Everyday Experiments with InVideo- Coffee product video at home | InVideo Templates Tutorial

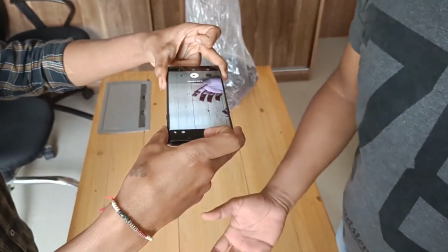242s
But before performing the action, I have to lock the focus at a certain point of time, so that the coffee beans,
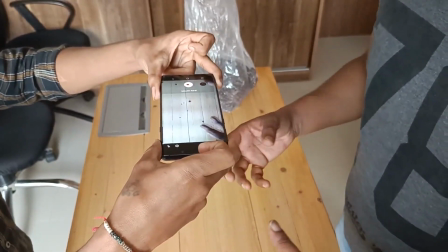249s
when falling or just coming upwards, there's a part where they are in focus and then they move out of focus.
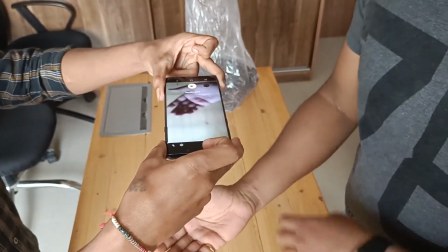255s
So I'm just gonna hold my hand like this, and I'm just gonna lock the focus here.
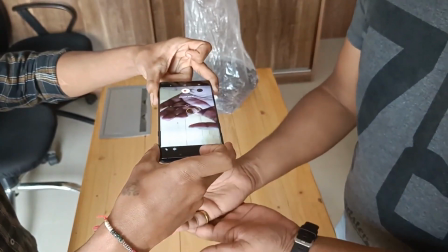260s
So at this point, if the coffee beans come upwards, they're going to be in focus.
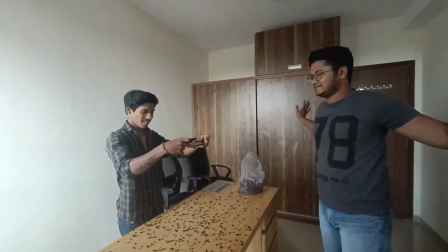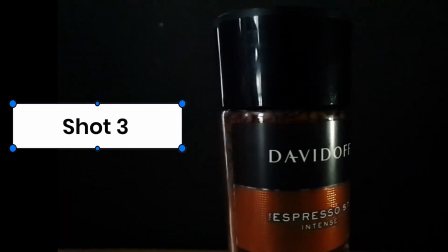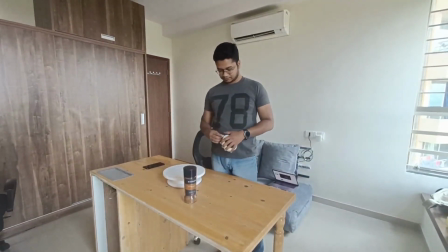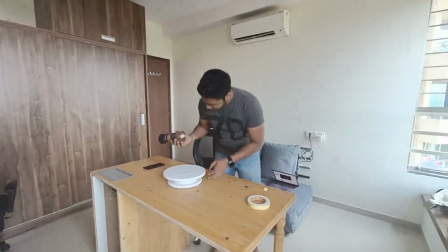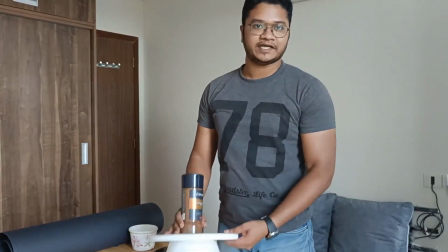291s
For the next shot, I'm using a turntable, and I've used tape, a double-sided tape, to
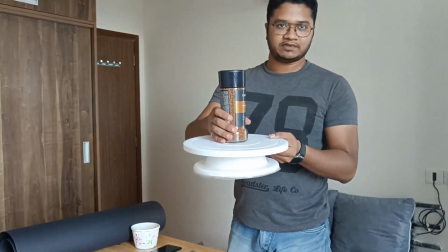299s
stick the product on the turntable so that it doesn't fall off when I'm rotating it.
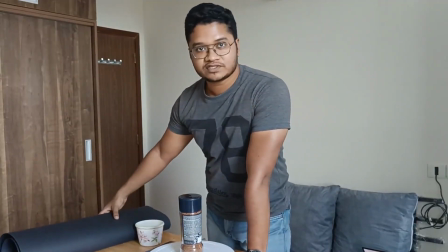305s
For the backdrop, I'm going to use this black chart paper.
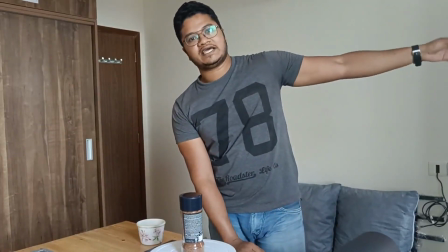310s
I'm going to ask a friend to hold the black chart paper. I'm going to turn off the lights and close all the curtains so that the only source of light is a
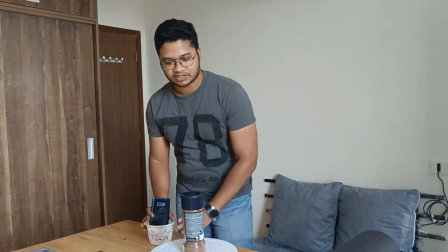318s
flashlight that I'm going to keep it here so that it directly falls on the product.
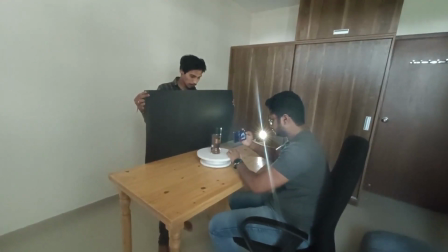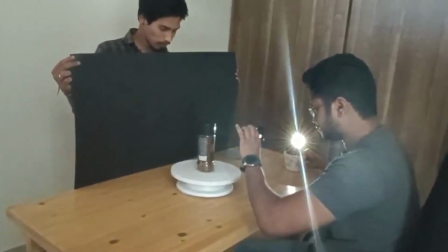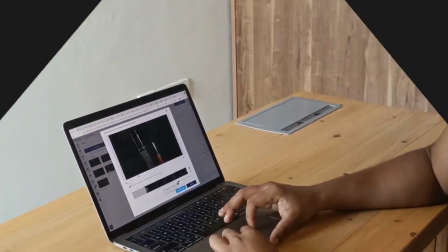Our last few shots are going to be very simple shots like opening the cap and showing the product in a close-up view and pouring the coffee in a cup, etc.
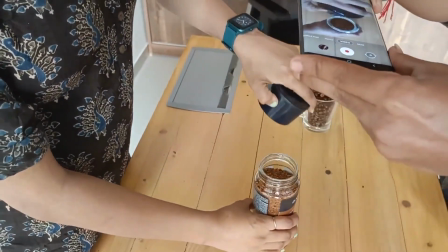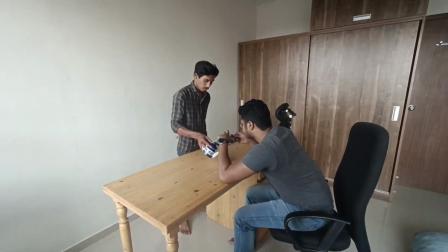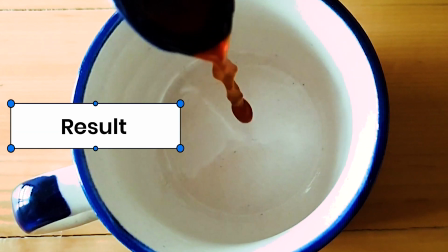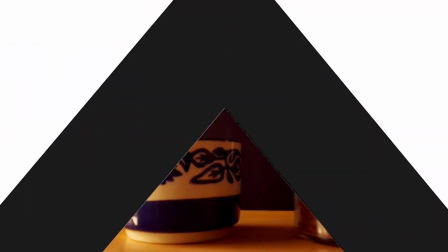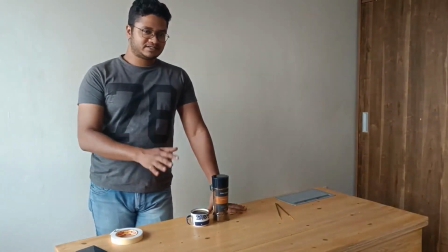389s
So this is going to be our last frame of the whole video.
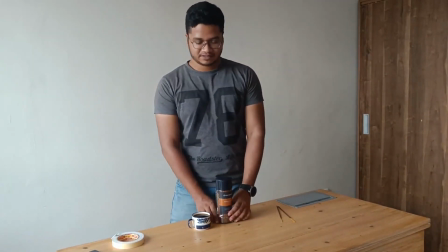393s
So as you can see, I'm placing the main product here and also the cup of coffee here.
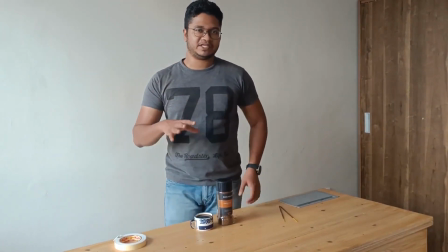401s
It is not hot. It's a little difficult to maintain. Keep the steam going on. So we're going to use a substitute.
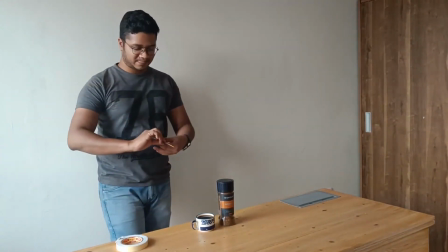407s
We're going to use some incense stick, and I'm going to use
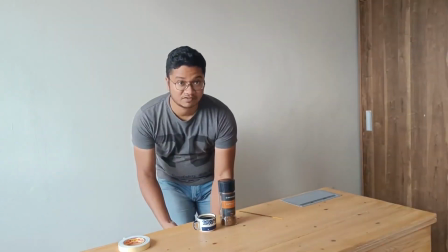413s
a tape to stick it right underneath the base of the table so that the smoke comes from behind both the subjects.
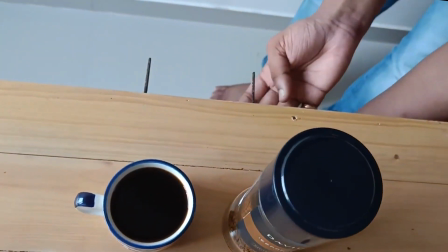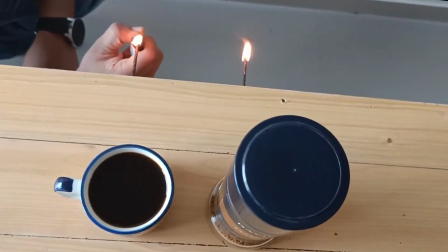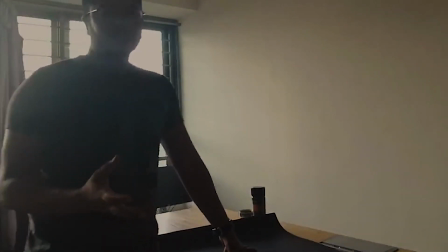434s
Since the smoke from the incense stick will not be visible on a white background,
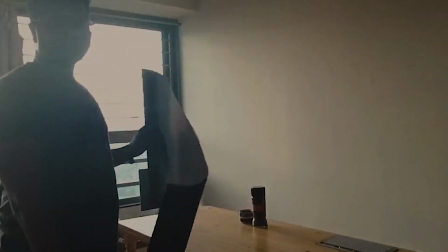439s
we're going to use a black chart paper as a backdrop, and I'll ask a friend to hold it from behind.
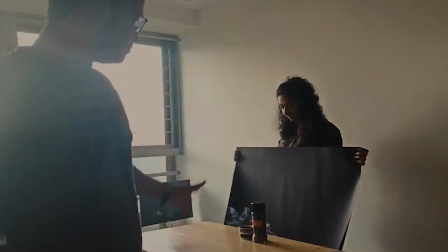445s
So as you can see, the smoke is very clearly visible in a much better way on a black backdrop.
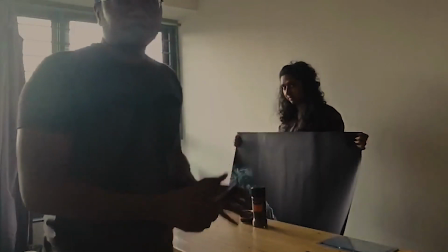453s
So the position of the camera is going to be in a pullback motion.
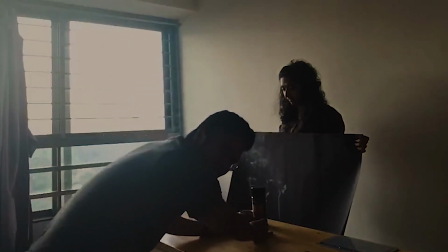457s
So I'm going to just place the camera here and hold it slowly and take the shot.
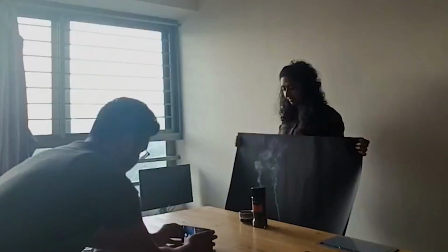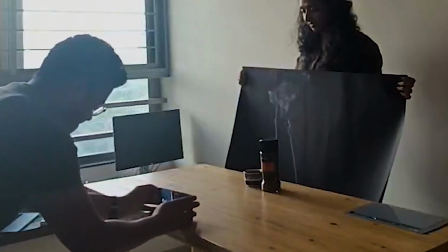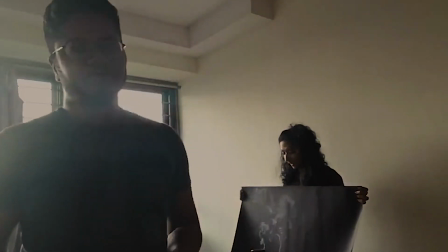474s
If your camera has a pro mode, it's an advantage for you because you can adjust the temperature,
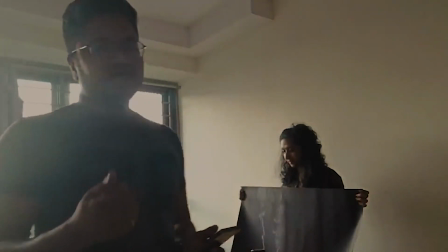481s
the shutter speed a little bit to tweak and make the shot pop a little bit.